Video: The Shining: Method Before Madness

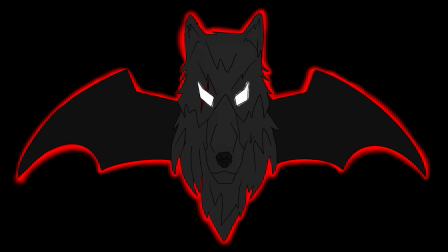0:09 What's up, Doc? Hello everybody, it's Batwolf and welcome back to the channel.
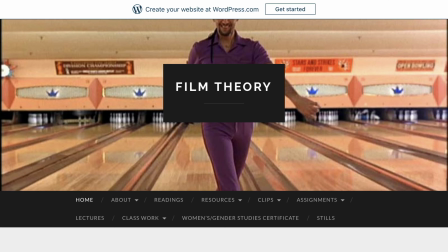0:14 Today I am doing something in honor of my film theory class where each of my
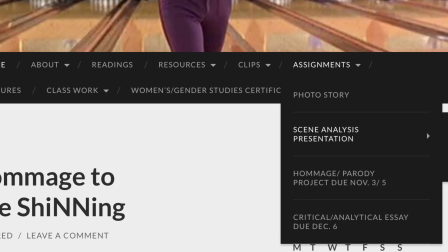0:19 classmates and I have been asked to prepare a scene analysis over various films,
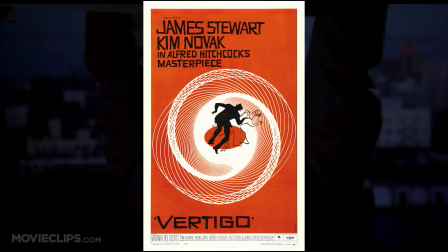0:24 ranging from ones to cops being afraid of heights and a vampire that's basically desperate for attention.
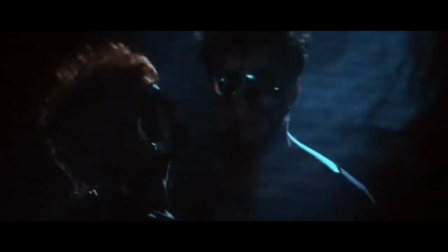0:30 However, in my case, I chose a favorite horror movie of mine.
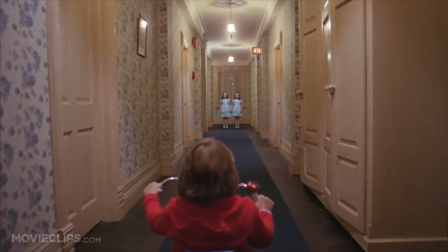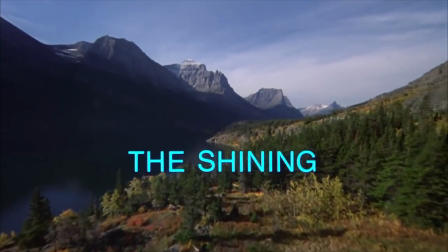0:44 Yes, that horror movie.
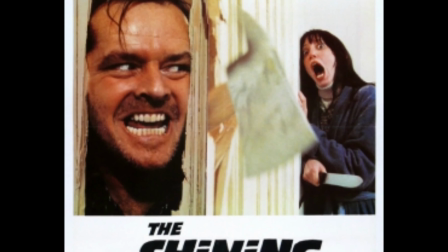0:46 And as this is one of the best horror movies of all time, I bet some of you film maniacs are wondering which scene did I choose.
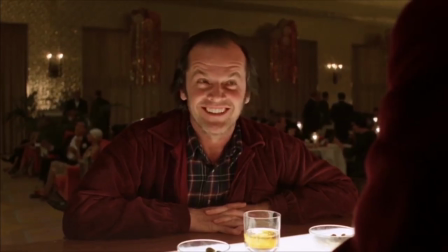0:54 No, not that one. Nope, wrong again. Oh, sorry, wrong movie.
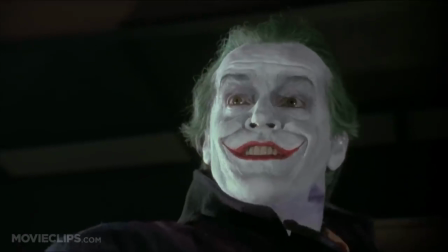0:59 No, actually, I'd like to talk about a scene before all of the madness, carnage, and haunting.
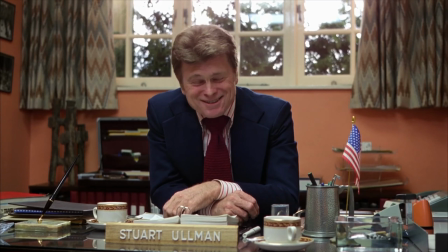1:06 The interview. I chose this scene because I always liked how it really sets up the story well, and what I think is a major example of what filmmakers describe as a mise en scène.
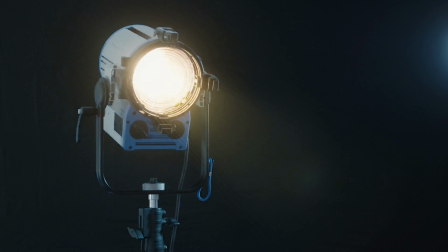1:18 A scene that uses things like set design, lighting, costumes, and locations quite well.
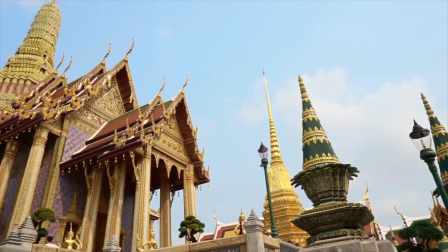1:23 In this case, I believe that this entire scene doesn't just set up the story well,
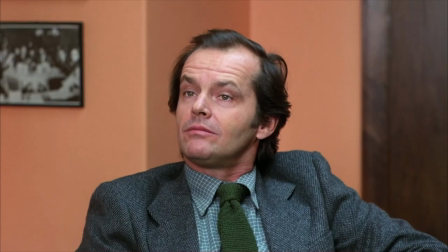1:29 but rather explains the character of Jack Torrance to a T. So,
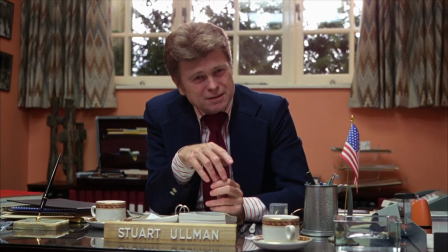1:33 in order for me to explain what this all means and how it all ties together in a pretty little bow,
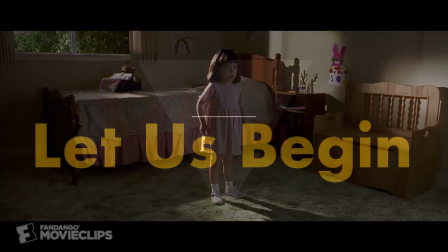1:39 let us begin.
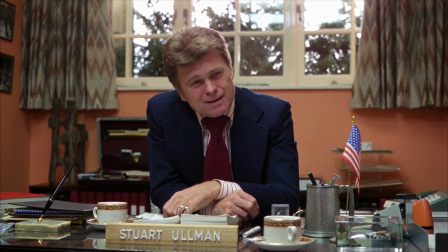1:42 We open to a medium shot of this big shot, a real wise guy named Stuart Allman, played by Barry Nelson, as he sits across from Jack Torrance,
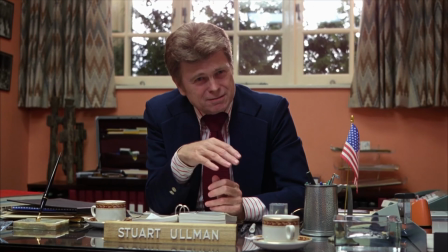1:51 aka the brilliant Jack Nicholson, and offers him the infamous job of taking care of the Overlook Hotel over the winter,
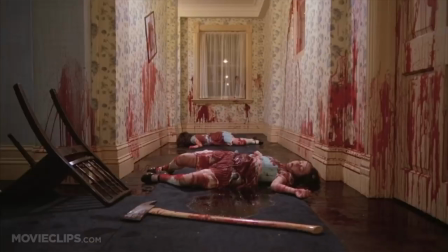1:58 while also informing him of the former caretaker's murders from what's described as cabin fever.
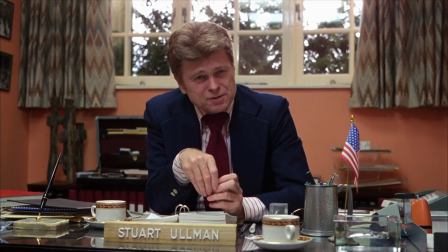2:05 Now, take notice how the room looks, how the drapes are opened,
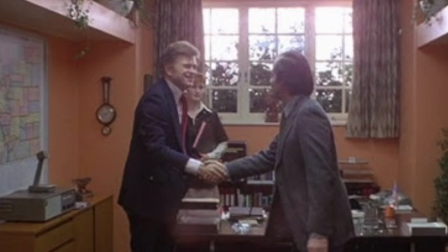2:09 the nice decoration of plants and expensive awards and plaques on the wall.
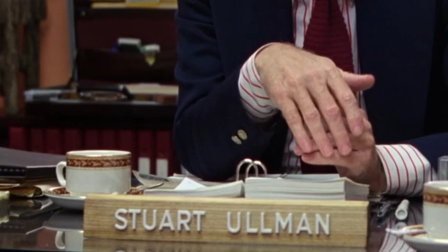2:14 But most of all, Mr. Allman's name in big letters on his desk.
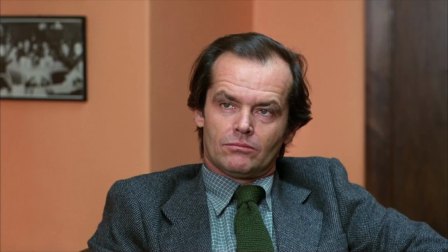2:18 A desk that this poor schmuck Jack here would kill for.
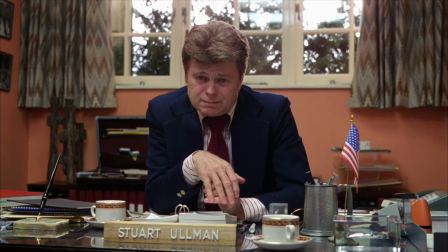2:24 As I mentioned before, the drapes are drawn, which is giving the room a natural light and,
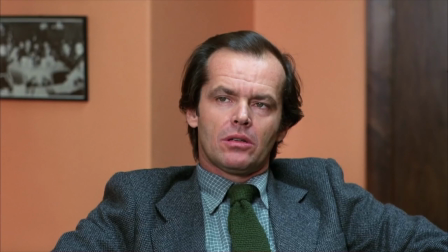2:29 of course, giving Jack some what looks like much needed life to his face.
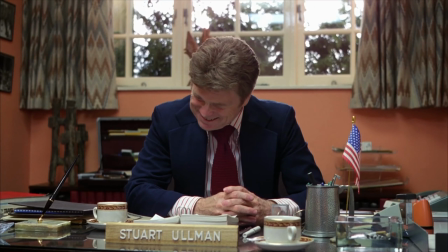2:33 As for what they're wearing, Allman, of course, is dressed very nice with a pressed shirt, blue blazer, a fat tie, and, of course, golden hair. Now, let's look at Jack.
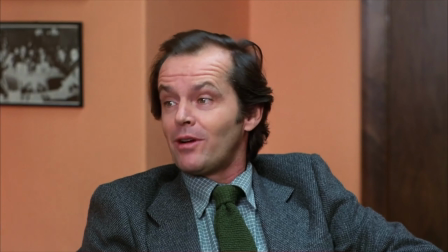2:44 A lazily fixed tie, a comfortable looking sports coat, a slightly wrinkled shirt that might have been messed up over the drive here,
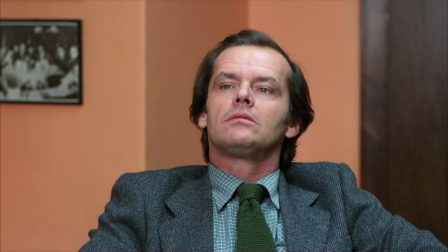2:51 and, of course, the seizing slicked back hair.
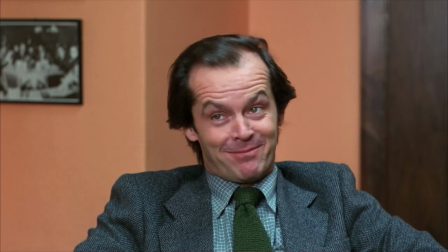2:55 The director of The Shining, Steven Kubrick, did an amazing job making sure that we knew that there was a distinct difference between these two individuals.
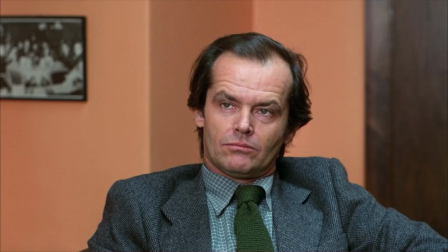3:04 One looking taken care of and like he's high up on the food chain, and the other seeming like he needs a change, like he doesn't want to be this man anymore.
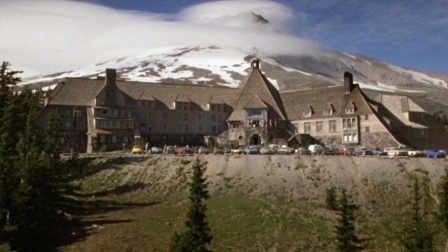3:13 Then there's the location at the nice expensive Overlook Hotel, which shows how much big of a change Jack really wants.
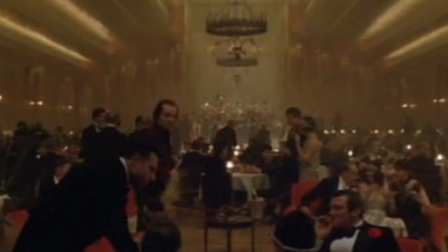3:21 Where he wants the big refurbished dining room and, of course, the big letters in his name.
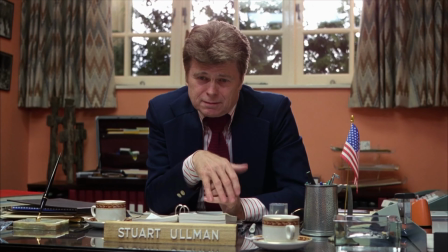3:28 Now, I'm not saying that Jack wants Mr. Allman's job, but rather he wants the success, the money, the power, and, of course, the freedom of being his own man.
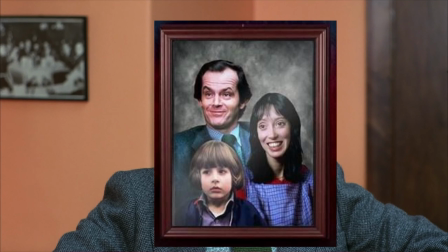3:40 Jack is tired of being a father, husband, and teacher, and constantly looks for an escape from his life.
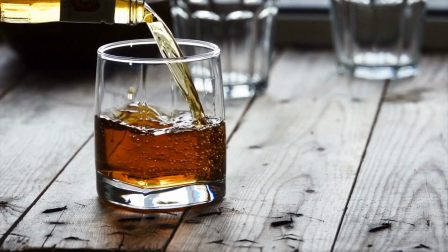3:46 He used to have alcohol, but he had to give it up after hurting his son.
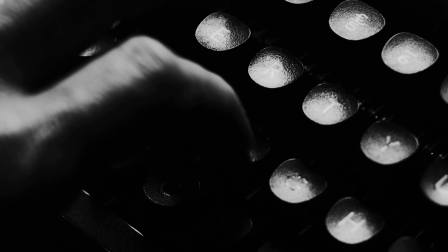3:50 Then he has this idea that he's going to become a famous writer, but there's only a 1 in a million chance of success.
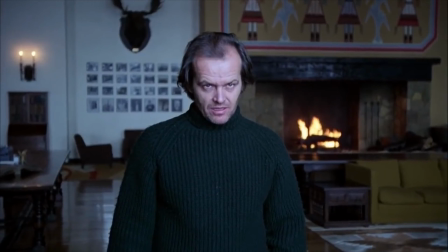3:57 He has all of these stresses, all of these quote-unquote distractions,
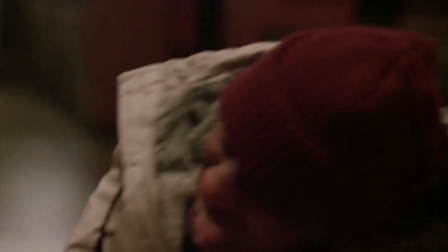4:02 that he would rather risk the possible demise of his family by his own hands than be in that life, than be Jack Torrance.
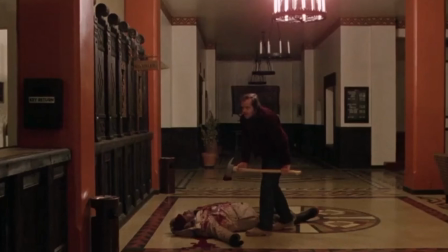4:11 And as we already know, Jack Torrance went from a man looking for an escape to a man who was trapped forever.